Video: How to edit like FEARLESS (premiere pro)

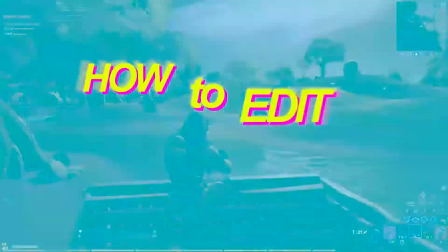Hey, hello, what's up? Today I'm gonna teach you how to edit like Fearless in Premiere Pro.
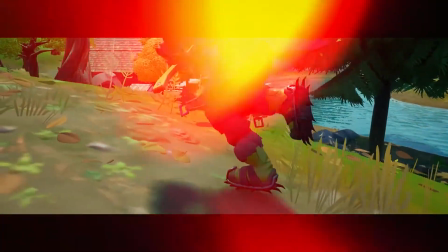First thing is that this video is for editors, so if you're not an editor, you may not understand what I'm saying.
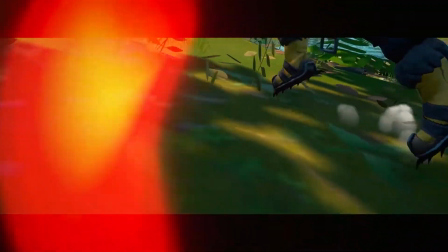Second thing is that if that's the first time you're seeing me, you may consider subscribing because I might do another part if you're interested. Thank you, now enjoy. Alright, so the first thing that I would like to do is explain what I did in the intro.
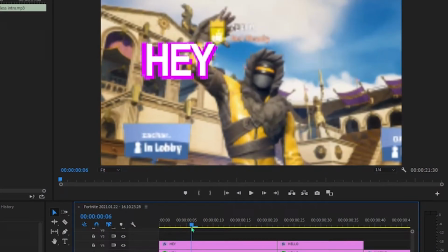When we have the text animation, the lobby video is zooming in like this.
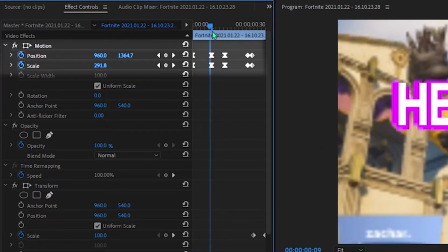It starts from normal, then it goes to like 300 or around 300.
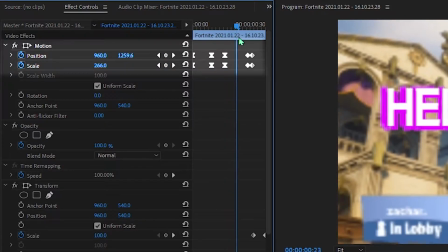Then it stays like that for some time and then zooms out and eventually zooms out completely.
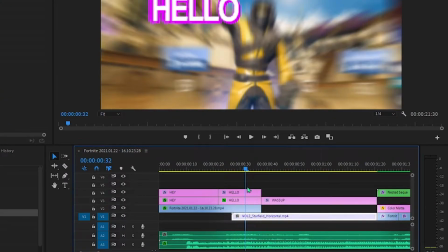At some point I put these stars in the background, so when it zooms in you can see the stars from the start.
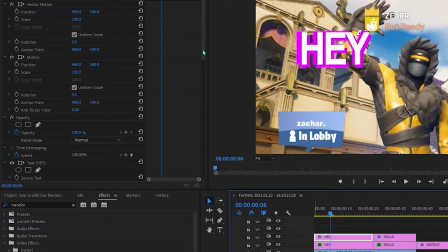For the text I made two layers. The first one is just a movement with 360 shutter angle.
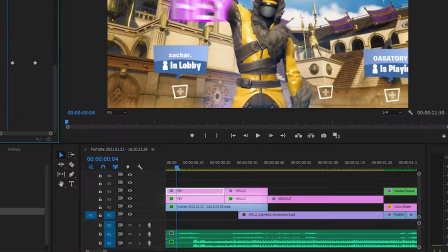The second layer is the same thing as the top one, but it's pink and it's shaking.
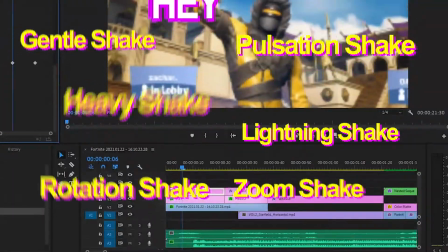You can find shake effects. They're free, always free, so you can do that.
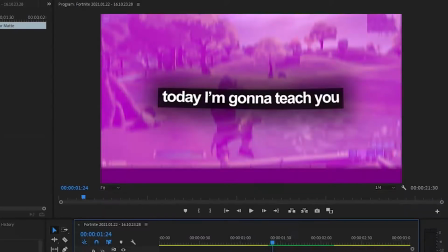So for this part there's a clip.
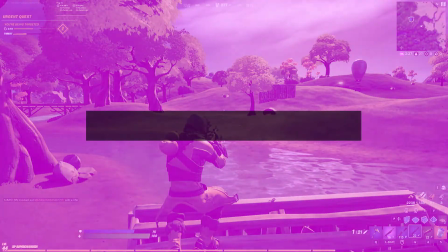On top there's pink color matte, this black box which is around 85 to 95 opacity,
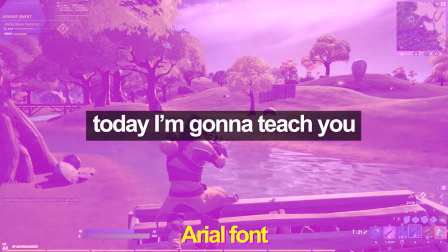white text with Arial font, the shadow that is just Gaussian blur on the box.
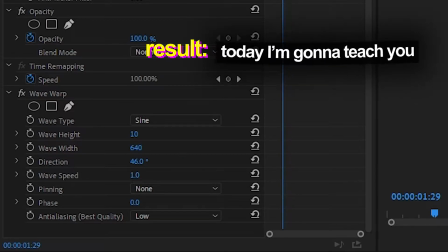Then on top of that I put wave warp effect with default speed with direction 46 degrees. You can change that however you want, it doesn't really matter. It just has to be like a nice movement.
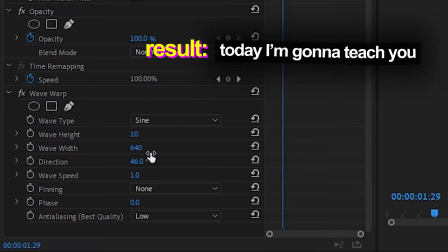Sine, wave height 10, wave weight 640. You can change it however you like it.
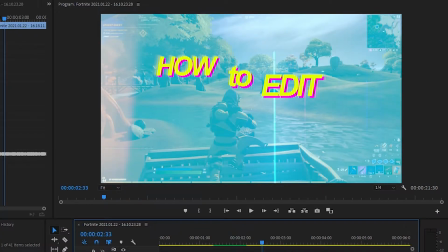I did that. You can do whatever you want. So for this one, the first frame is 1 on transform effect.
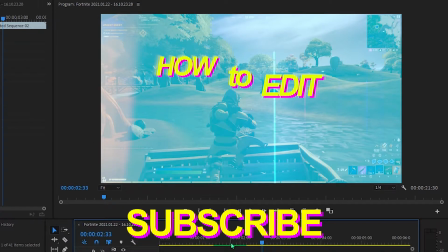Then it goes in 3 frames to 105.
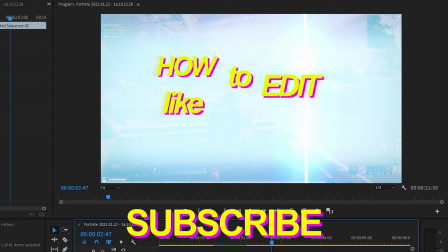Then 3 frames and 100. Shutter angle 360. Nest the whole thing, and under that put the same thing with zoom shake with 44 opacity, so it's not that visible.
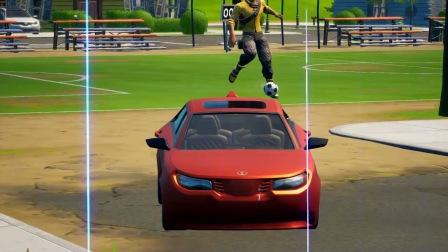Something that is really important in any dynamic video is light overlays.
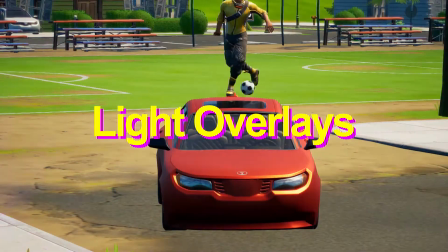You can find them in the internet, you can download them, you can use them. It's really helpful.
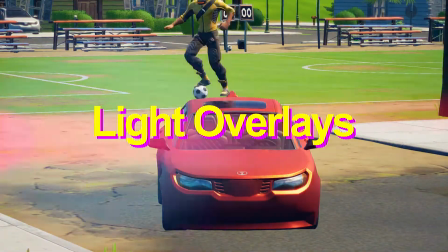So you put the light overlay on top of a clip, and then you set to either screen or lighten, and it looks very epic.
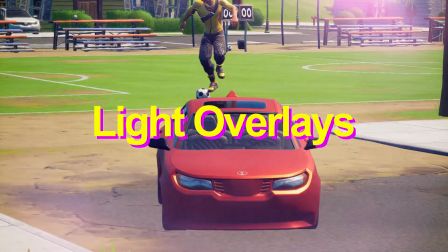Don't use it too often, but still, like, it's really helpful.
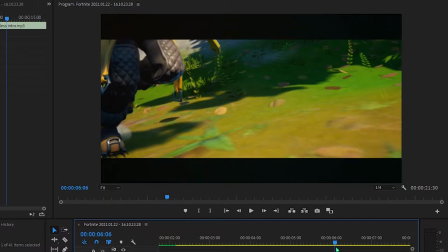It crops out because that gives a lot of dynamic.
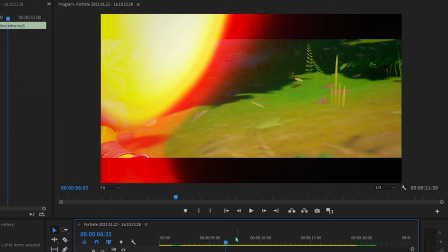More light overlays.
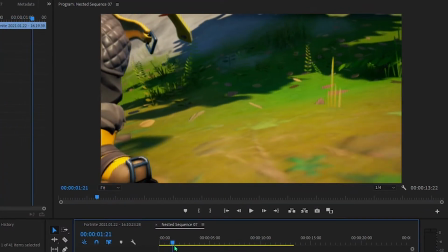I just took these replay mode clips and just did a transition.
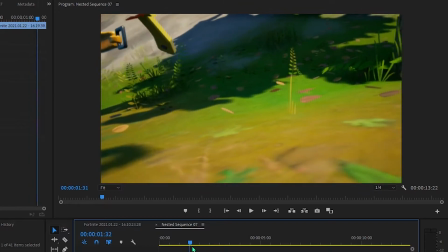You can see that the camera is moving to the right, so I took a transition that goes to the right,
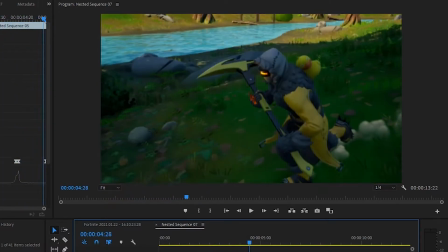and then the camera goes up, so the transition goes up, then left, so transition to the left.
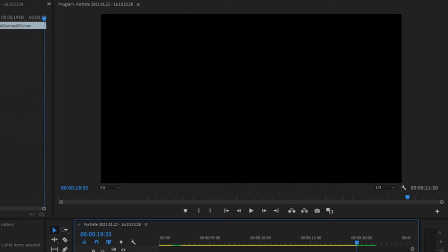Then more light overlays, and thank you, now enjoy.
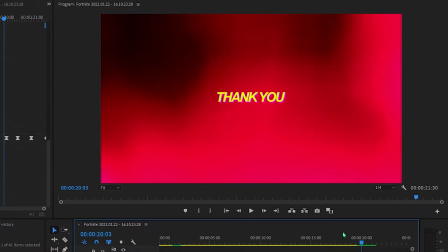Like I use this movement. I think you can do that, and then every frame is set to Bezier.
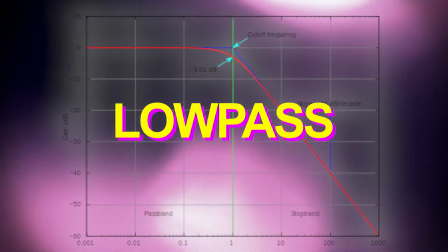The last thing about this intro is the music.
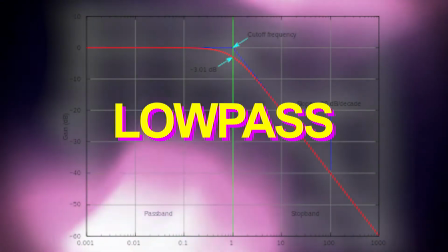I put low pass for the music, so it sounds a little like underwater.
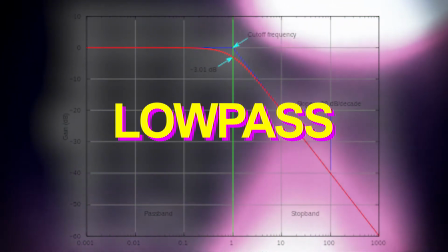So this is the background music without low pass, and this is with low pass.
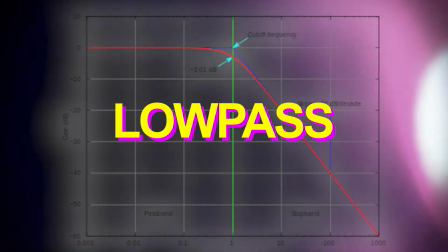You can see the difference. It sounds a lot better for the background.
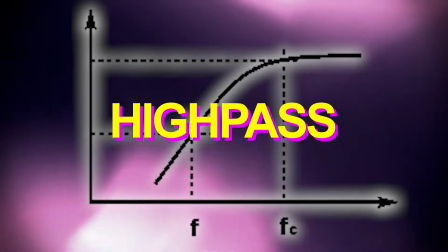The opposite of low pass is high pass, and it makes your voice sound like through the phone.
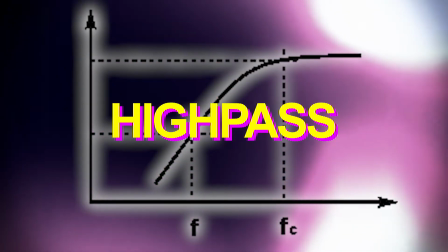So you can use that sometimes.